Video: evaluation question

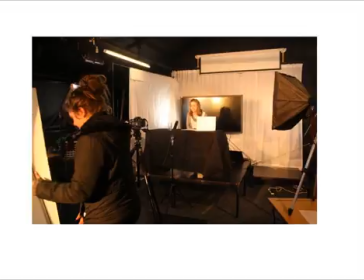In this video, I'll be discussing how my media product uses, develops, or challenges forms and conventions of real media products. So after researching and annotating local TV news programmes title sequences,
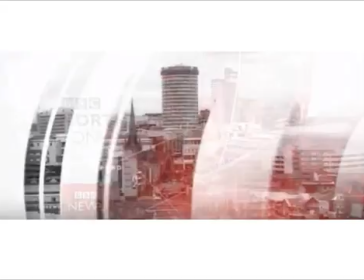I noticed that they included imagery and videos of rural, urban landmarks and also ethnic diversity.
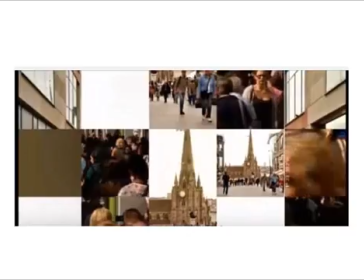They also used filters for the transitions, so from one video to the next and image to image,
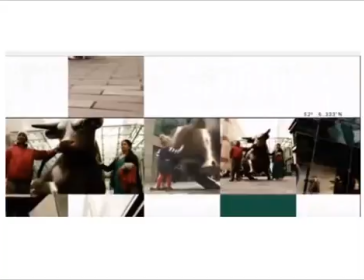and it faded in. So I really took that into consideration when it came to creating my own title sequence.
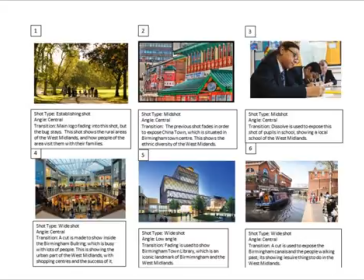I'd say I used these codes and conventions when it came for myself to create my own title sequence. I ensured I used the images which took on my location visit.
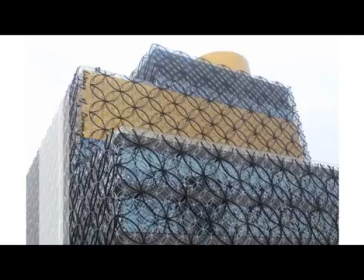For example, for the landmarks, I took images of the Library of Birmingham.
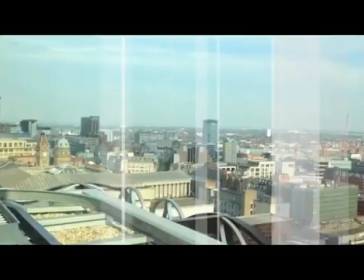Also for urban, I took images of the skyline of Birmingham city centre.
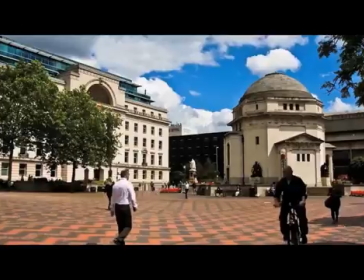For ethnic diversity, I just took images of the public in which showed a range of different ethnicities together.
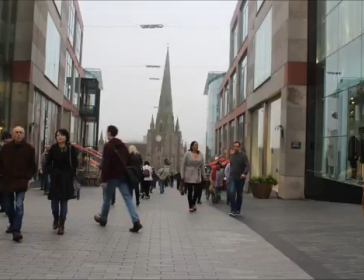And for rural, I took images of Cannon Hill Park and also the famous canals which run through Birmingham.
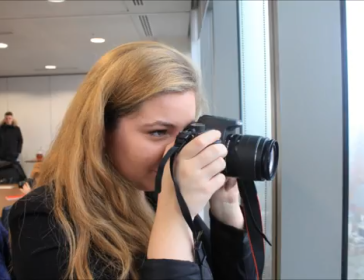I then used these images in my title sequence along with filters which worked as transitions, as I said, in the real media products, using the fade out, the fade in, the swipes, etc.
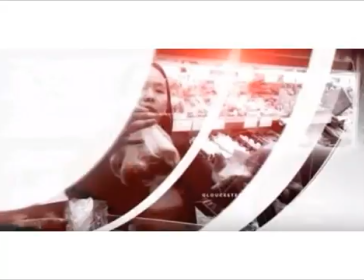So moving on to my local TV news programme logo,
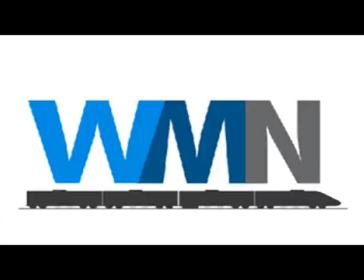I'd say I use and develop codes and conventions which are seen in the real media products logos.
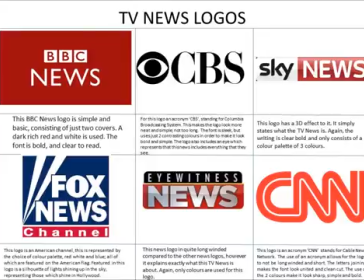So what I've done, I annotated a range of TV news logos, and I did notice that they weren't too overcomplicated and they're actually quite simple. I also noticed that the range of colours were minimal, and the most colours used in one TV news logo was about 5.
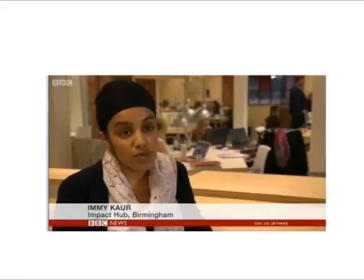I also spotted that the colours used in the TV news logo were
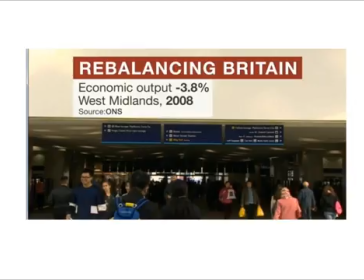then used throughout the TV news programme and worked as the house style, being used for fonts, name supers, also effects which were used in the programme.
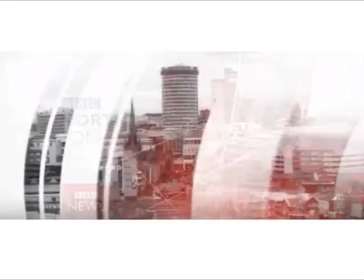Another convention which I noticed while annotating the logos was the use of acronyms.
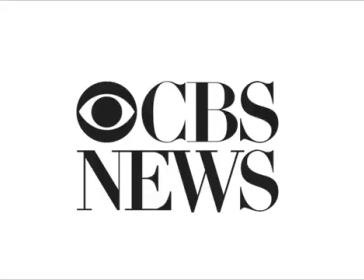I did see that they were commonly used.
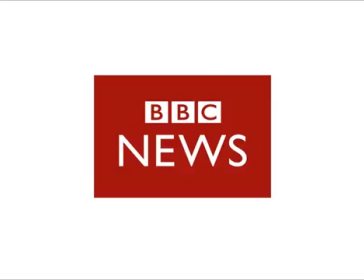So looking at my logo, I would say that it uses form and conventions but yet challenges them.
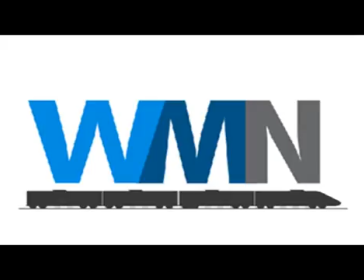Here you can see how I've used an acronym WMN, which stands for West Midlands News. By using an acronym, it keeps my logo short and concise, and it has been seen on the likes of BBC News, CNN and CBS.
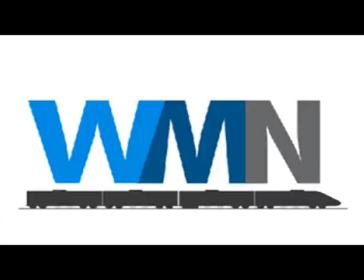However, I would say that it does challenge them, as I've used a silhouette of a train to underline the text. In TV news logos, images are not really seen, it's a bit of an anomaly,
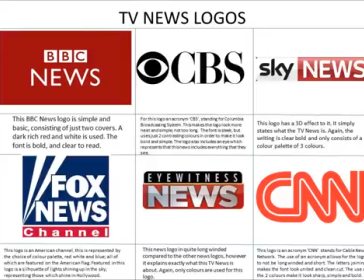but they have been spotted in the CBS logo and also the Fox News one too.
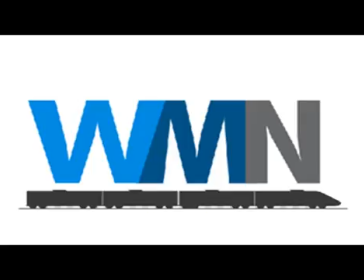But I felt as if a train would really symbolise the area of the West Midlands because it is well known for its train railway network.
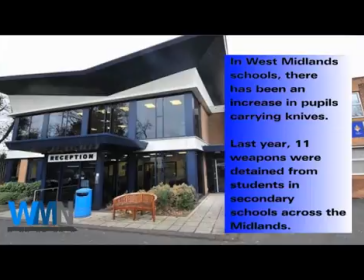I also made sure the colours which feature in my news logo were also my house style.
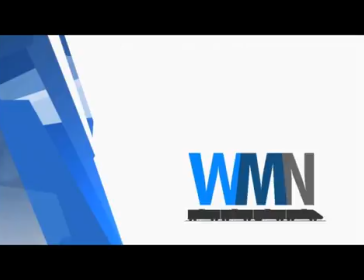I achieved this by including the colours as fonts used throughout my programme,
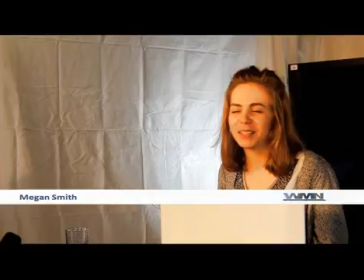as well as filters in my title sequence and at the end of my programme. Just like real media products, I created brand identity for my local TV news,
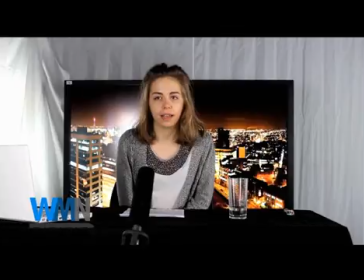as I use codes and conventions like pugs, name supers and convergent links throughout.
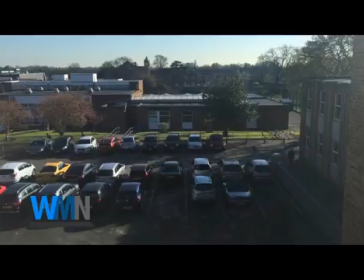Other codes and conventions I used were shots and camera angles.
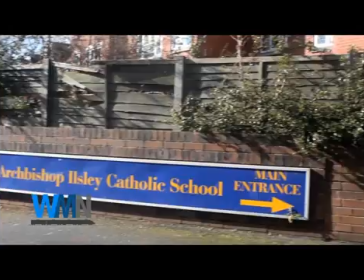For both of my hard and soft stories, I ensured that I had establishing shots.